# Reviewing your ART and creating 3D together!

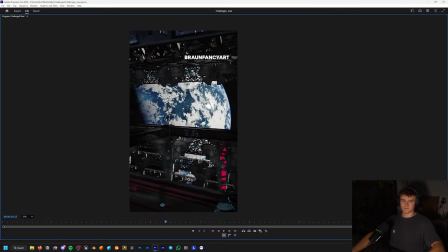[8:25]
Okay, perfect. I'm gonna take a look right after this segment here. Yeah, I can give you some tips and feedback.
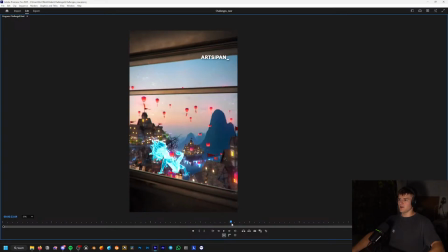[8:34]
Yeah, so let's continue. So this one is also like really unique, and I really liked it as well.
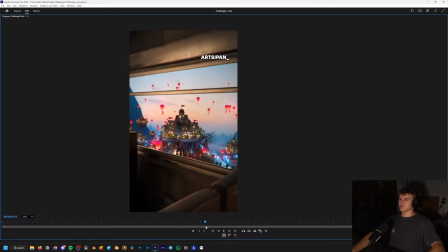[8:42]
As also super high quality. Like it's just like the colors, the ideas of the floating island and these floatings. Yeah, like this kind of reminds of like a Chinese village. Is really, really creative.
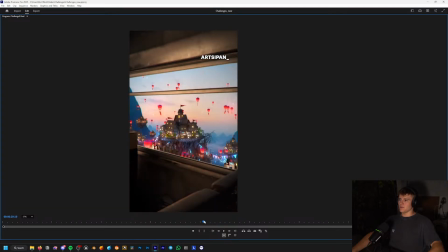[8:59]
So one thing maybe we could have changed here, like you see he put like a dirt texture over it, which is kind of nice, like for the compositing, but it's not really realistic because if you have like dirt in front of your camera,
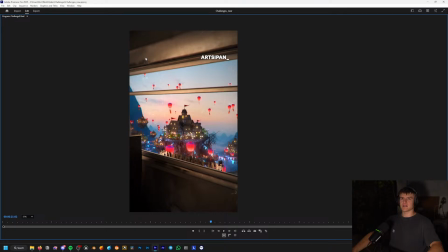[9:14]
it should be a bit like out of focus because like the focus is over here and you have like the dirt on the lens is like over here if I would be the camera.
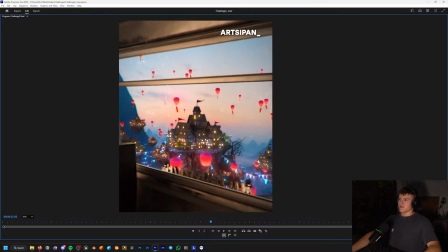[9:28]
So yeah, maybe you could have like instead of the dirt overlay,
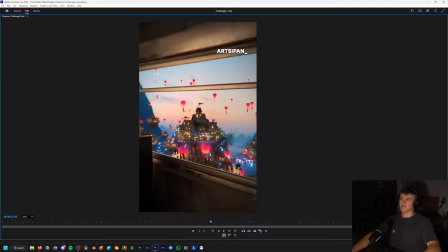[9:33]
maybe make it a bit unsharp, or maybe also have it more like some of kind of like lens dirt look. Um, but yeah, it's like a really, really, yeah, how do you say?
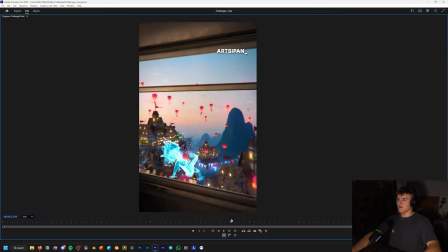[9:49]
And yeah, also here in this shot, like of course I don't know if it was the intention, but
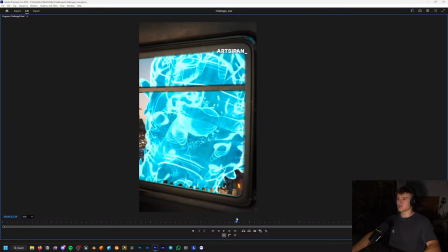[9:55]
it kind of threw me off that it like clips through the train, and I know it's kind of tricky to solve it, but yeah, maybe if it would have just looked like it swallowed the train and stayed outside.
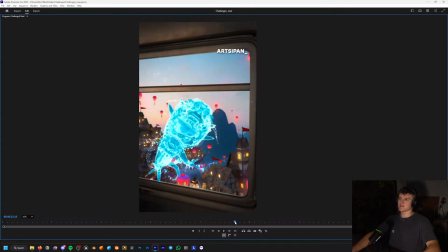[10:09]
Yeah, I don't know. Maybe it also looks cool like this because it like shoots into the camera. But yeah, also really like this one. Also love the environment in the background and like the sunset vibe. Really cool, colorful render. Well done. Then this one, I really like the idea.
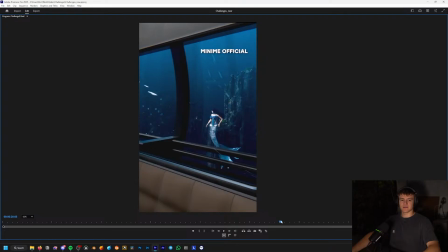[10:33]
I like the underwater, and I remember when I did like a first underwater scene, I don't think I ever posted one, but I did one for like a book page once.
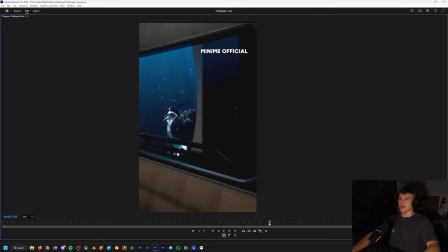[10:44]
It was like quite some time ago, and it's so difficult to get like the look right. So I think like Minimi did a really good job on the look, and also like the subway or like this train looks pretty cool.
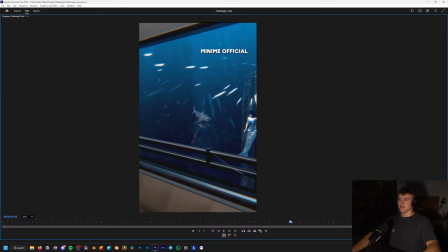[10:58]
So the one thing here is that like the animation of the mermaid is a bit like abrupt. Like you can see it's like really fast. Like it looks like she teleports. And I know it's like difficult to do, don't get me wrong.
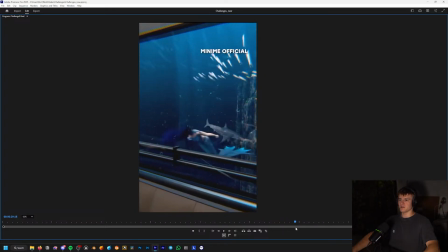[11:12]
I think the shark looks pretty good. But yeah, the mermaid threw me a bit off. Like it just like teleports forward.
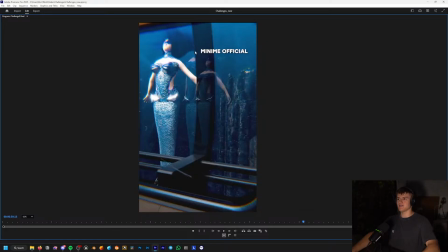[11:22]
Um, but yeah, I really appreciate the attention to detail on the hair, like the hair floating around.
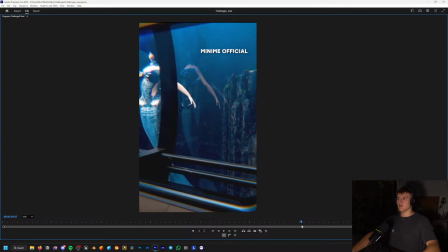[11:28]
That's pretty cool. And the only other thing is like the reflection.
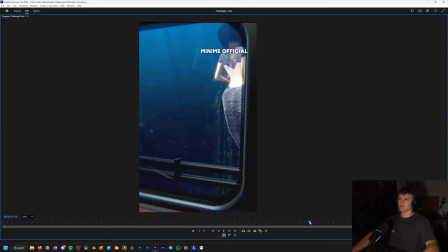[11:32]
And I know like there should be a reflection, but it looks like it's a bit too thick,
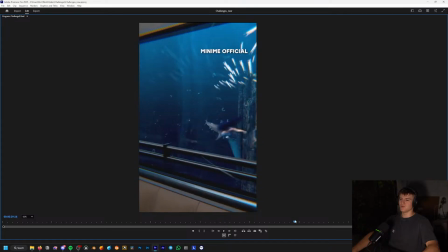[11:39]
the glass, or it looks like a bit too far apart, if you know what I mean. Yeah, but also no love the like the chromatic aberration you added, just some like compositing touch-ups, and yeah, pretty cool.
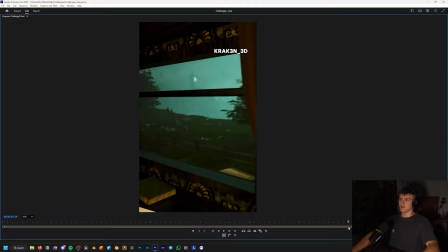[11:52]
And then we have the render of Kraken, and this one is also so cool. Like I really like the twist you added with the rain. That looks super cool and cozy, like inside the train, and it also looks cozy with the book here and everything.
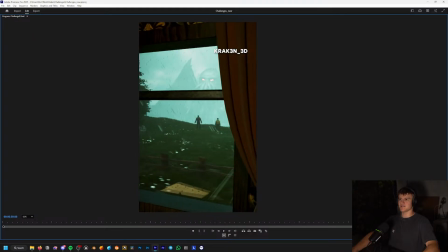[12:10]
But still, then you get like the sudden plot twist with like this huge kraken in the background, which is like kind of scary.
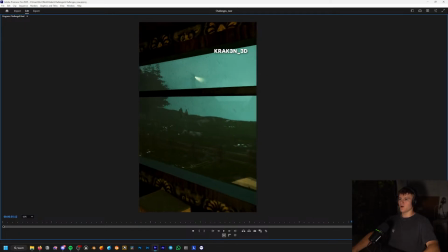[12:17]
And yeah, it's also really nice. So here, one feedback you could have done is like maybe slightly animated the humans.